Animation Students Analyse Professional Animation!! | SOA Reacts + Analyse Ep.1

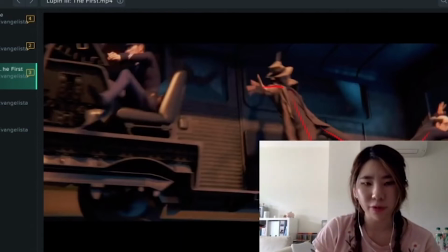I feel like this animation probably had the same treatment.
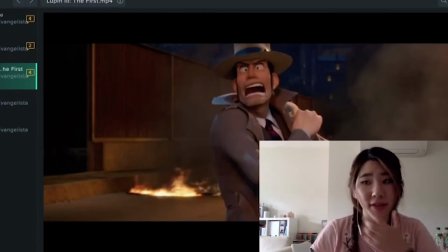Solid posing is something that you really want to have in your animations, and like Lupin's just knocked it out the park.
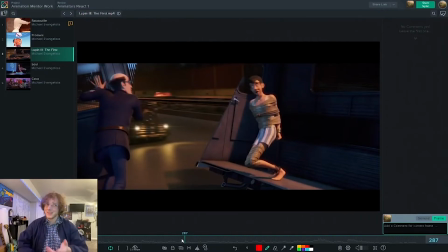The bus stays driving the whole time, which obviously shouldn't be happening, but it is, and I love it.
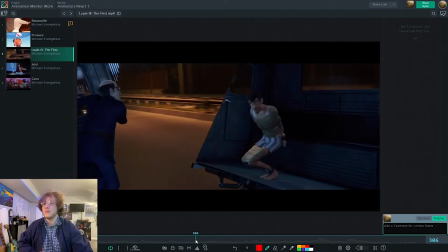This allows for some really good, like just movements of them trying to balance the bus so it doesn't fall over.
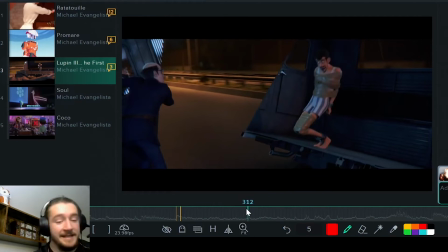I really like this. This is cool. It's a very interesting way to actually work with like balancing and stuff like that. That's awesome. Like just like trying to focus on keeping like his center of gravity right where his feet are,
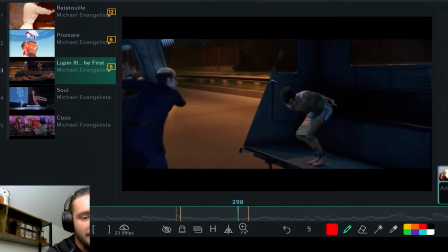and so as it's rocking back and forth, he obviously has to make sure his hips are back and it's below or like right where his feet are.
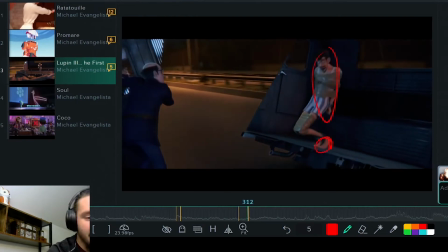And then obviously if this starts moving, so like the carriage or half the car starts moving that direction, and so he has to actually start throwing his hips forward and trying to keep it so that his center of gravity is pretty even.
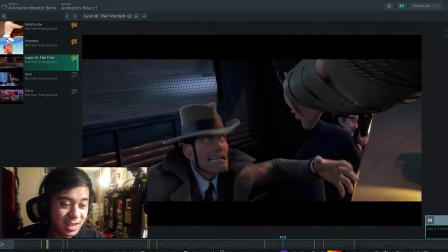That's super cool. That hang time is insane. I can't believe they got away with that.
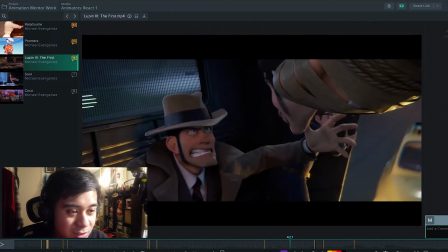Oh, he almost comes completely to a stop here. And then he just floats in the air.
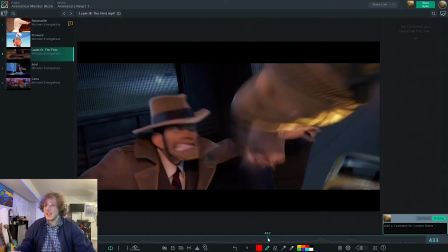He just floats in the air just so he can give his quippy line, and then when he needs to, back down.
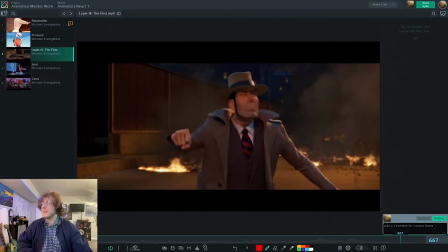The last part that I really loved about this clip, that run, and then this. And I like how he runs in.
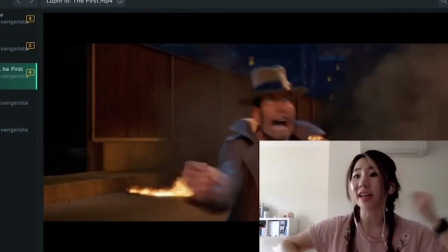It's again that very cartoony, exaggerated, but it works in this world, and definitely there's a sense of lightness and bounciness with all the characters and everything going on.
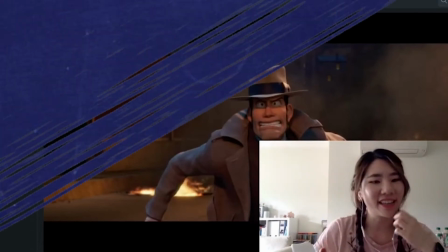But I love that one. That was great.
Dr. Borgenson will be matched with soul number 22.
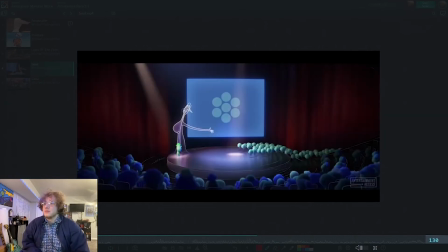Oh, we're going to get into this now.
Excuse me.
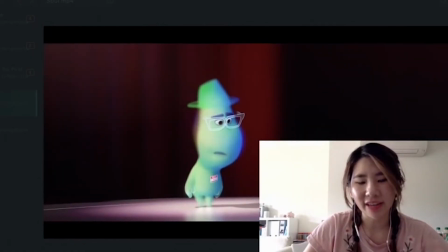I seriously wonder how they animated all the Jerrys and Marys.
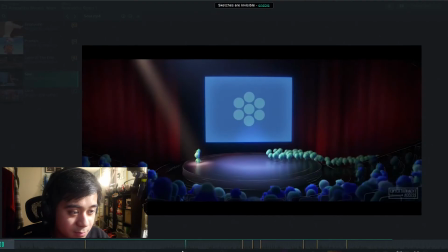Fighting this place. You will go to Earth and have a life.
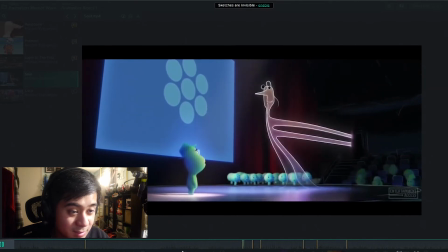22 has been at the U Seminar for quite some time and has had such notable mentors as Gandhi, Abraham Lincoln, and Mother Teresa.
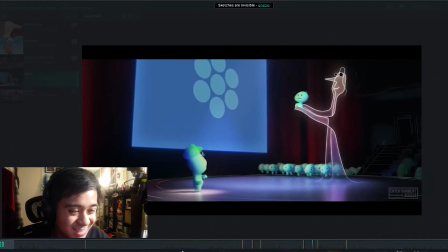I made her cry. Ignore that. Put me down. We're truly glad to have you here, Dr. Borgensen.
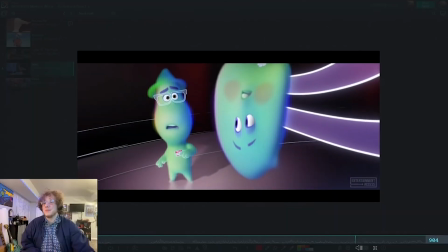It is an honor having you prepared 22 for Earth. I'm gonna make you wish you never died.
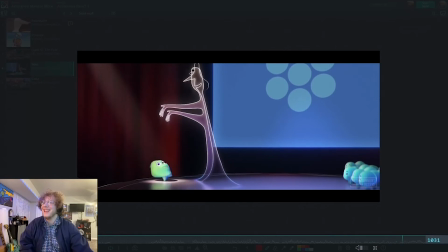Most people wish that, 22. Off you go, bye!
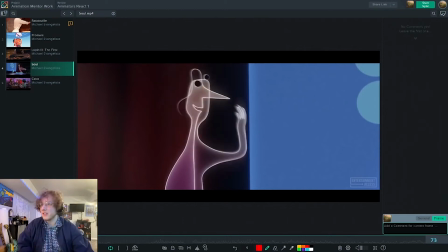So with Soul, I absolutely love this movie, and I love how Jerry looks, like just the design of him, or her, or it.
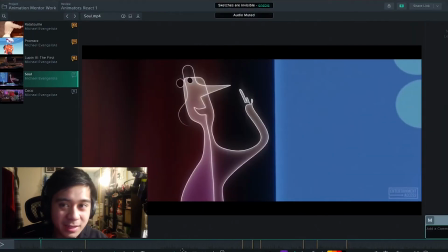Don't really know. It's so crazy that they managed to pull off animating these guys, like these spline 2D beings. I'm really interested to see how the rig went for that, or even if it's just 2D animation that's composited on.
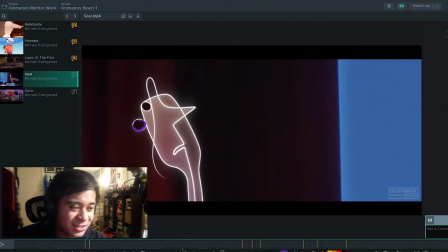I'm really curious. Eyes leading the action on the head turn is super cool there, and it's just whoop.
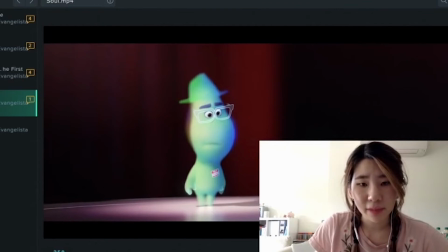Look at Joe over here. He barely moves. That most of the animation is all in the eyes. What I've learned recently is that when you watch things and you look at characters, what you're looking at mainly are their eyes.
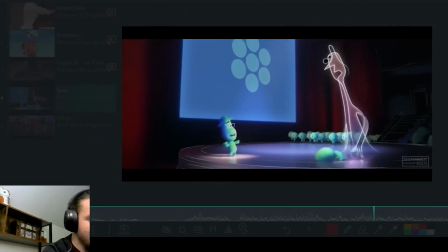So this is really, really cool. Look how squishy her body is.
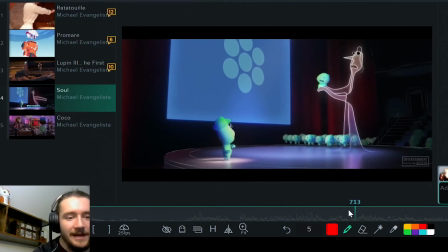It's like an infant almost. I think it's really cool how they actually kind of made it similar. They're young, they're babies. Like her head basically a bouncing ball. That's super cool.
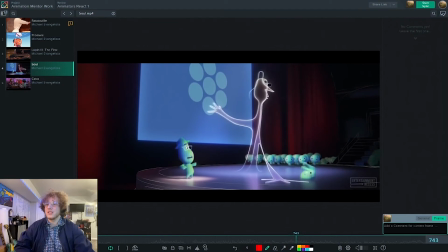The hand slapping on the ground, the squash and stretch, the jump.
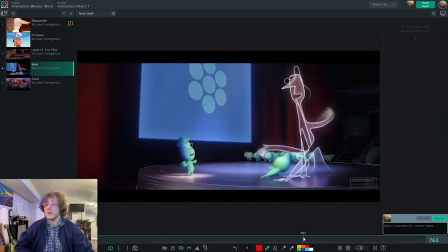Basically, 22's head is just like a bouncing ball going around. This lasso, oh my god.
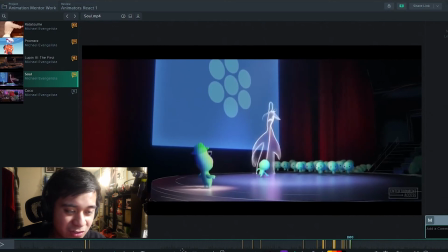How this momentum going, phasing up, transferring the energy to this hand, which materializes the lasso. It's so cool. Just like that.
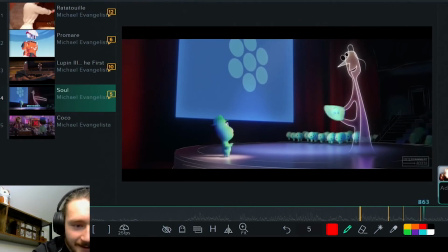You actually watch, if you watch closely, you can see when they just started flattening her head, curled her up, almost kind of like a fetus position, and then they switch her geometry around. And they bring in a new character, same character, but different geometry. And she's now a pizza. So good, so good.
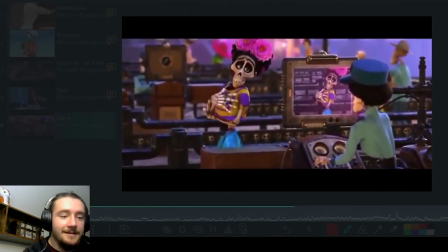Yes, it is I, Frida Kahlo.